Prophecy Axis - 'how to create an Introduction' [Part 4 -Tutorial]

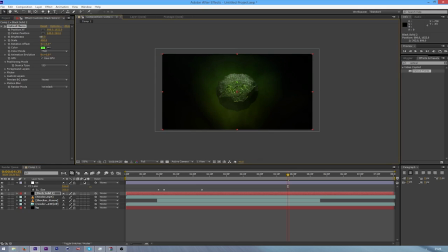[12:20]
You want to make this really subtle because it's such a strong light. As you can see, there's not much being added. You wouldn't notice this, that there was actually a flare in here. You might actually want to add it to the top so it kind of looks like it's a cave opening or something.
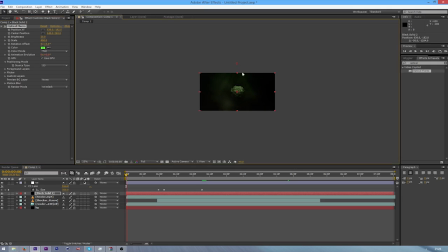[12:39]
But yeah, this is just a brilliant effect or flare to add. It kind of makes it look like it's underground in a cave.
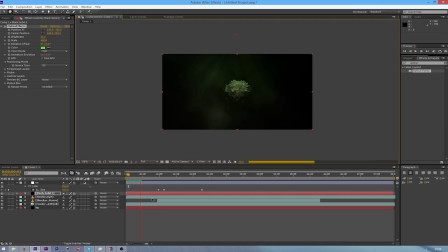[12:47]
Also looks great for underwater shots. Yeah, so it's my favourite flare. Also, since there's a gradual exposure, there's going to be more exposure on this flare up here than down here.
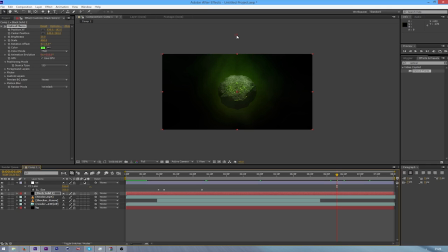[13:04]
So since the exposure is coming from up here, you'd ideally want a light up here, because that would be more realistic, but you know. Also, you could mess about with the brightness, just keyframe it at this point if you want the brightness to come up here.
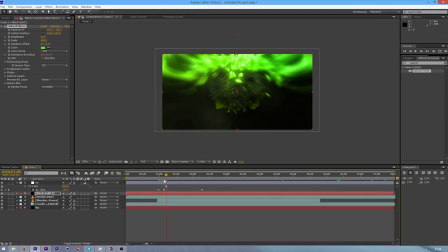[13:23]
Just giving some suggestions for what you could do.
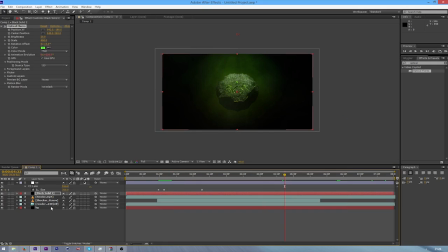[13:29]
And then I'm going to add some kind of just random flares around here,
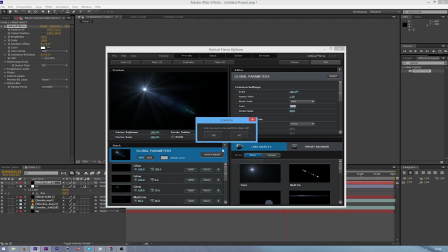[13:34]
because I know people can overdo flares and people are like, oh, I don't like flares, can't get them right or whatever.
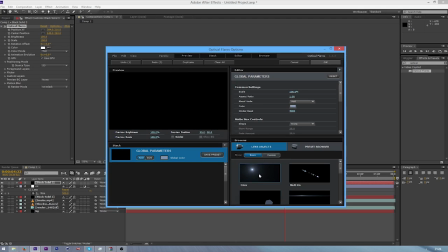[13:41]
But really, if you just clear all and just select one flare like a glow, you don't even have to have anything in the preset browser.
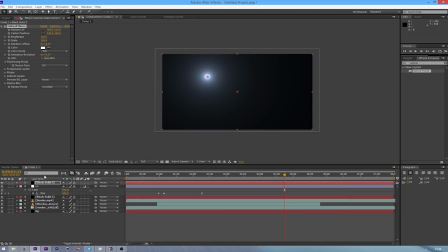[13:48]
You can make really nice subtle effects. So I'm just going to switch the blending mode to linear dodge again, and I'm going to put this under the CC, which will make it green.
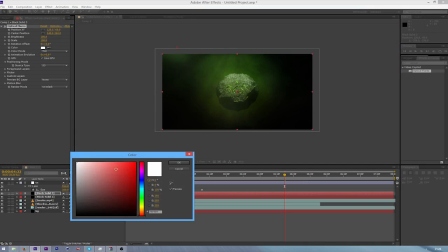[14:01]
But I'm going to want to change this to a real green. Well, a green within this. I'm going to make it a bit darker, I mean. So
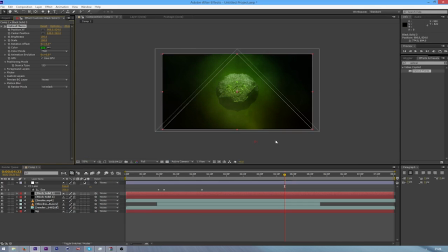what I'd like to do is sometimes during an intro, I'm going to put the brightness all the way down to 0. I'm going to press a keyframe,
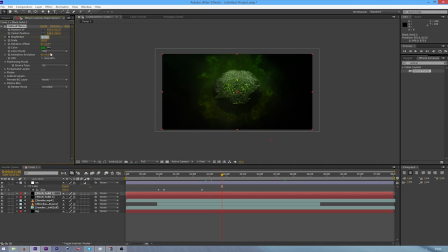[14:29]
go a couple frames forward, raise this up to 30 to 50 kind of level, and then lower it over the next second or two.
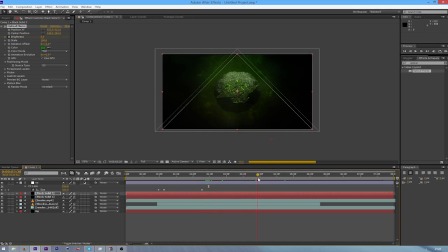[14:42]
And then it's really subtle, but I think it can make your intros look really nice and really make them pop. It's just kind of the subtle things that make your intros look really nice.
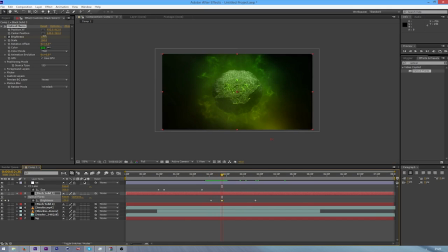[15:02]
And if you can't really see it that well, just obviously raise up the brightness a bit. I'm going to put an easy ease effect on it, so Shift F9, that keyframe.
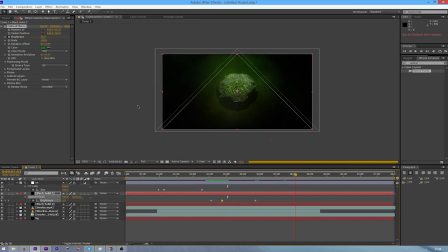[15:18]
Add some you can add some flares at the side if you like that kind of like flare at the side, which can like a long flare, I guess. Yeah, this can look pretty nice.
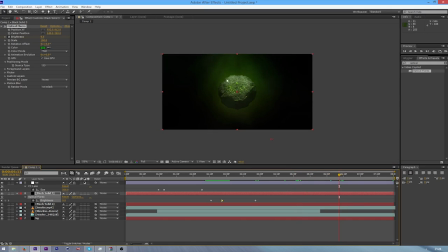[15:34]
So with that animated shimmering flare at the top, you can see you can get tons and tons of different kind of lighting situations throughout the whole of the intro.
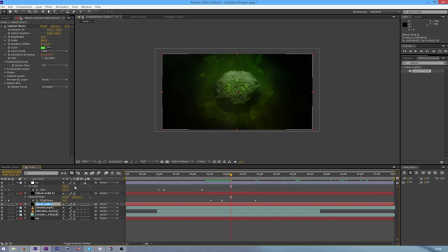[15:48]
Also adding a flicker to it, so if you go back into the, I'm just going to call this top so you can kind of tell the difference here. And if you go into the flicker and switch this to, I'll go 20, maybe that's a bit too much, 5 and 5.
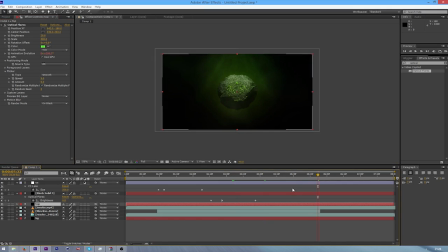[16:08]
The light will flicker, and also if you have the animation evolution keyframed, this is going to make it look even better. So thanks for watching, and remember to check out all the other episodes on the Prophecy channel,
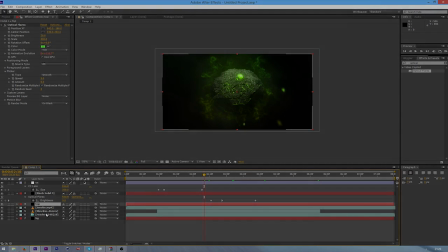[16:24]
and I'll see you guys in the final episode of my tutorial series.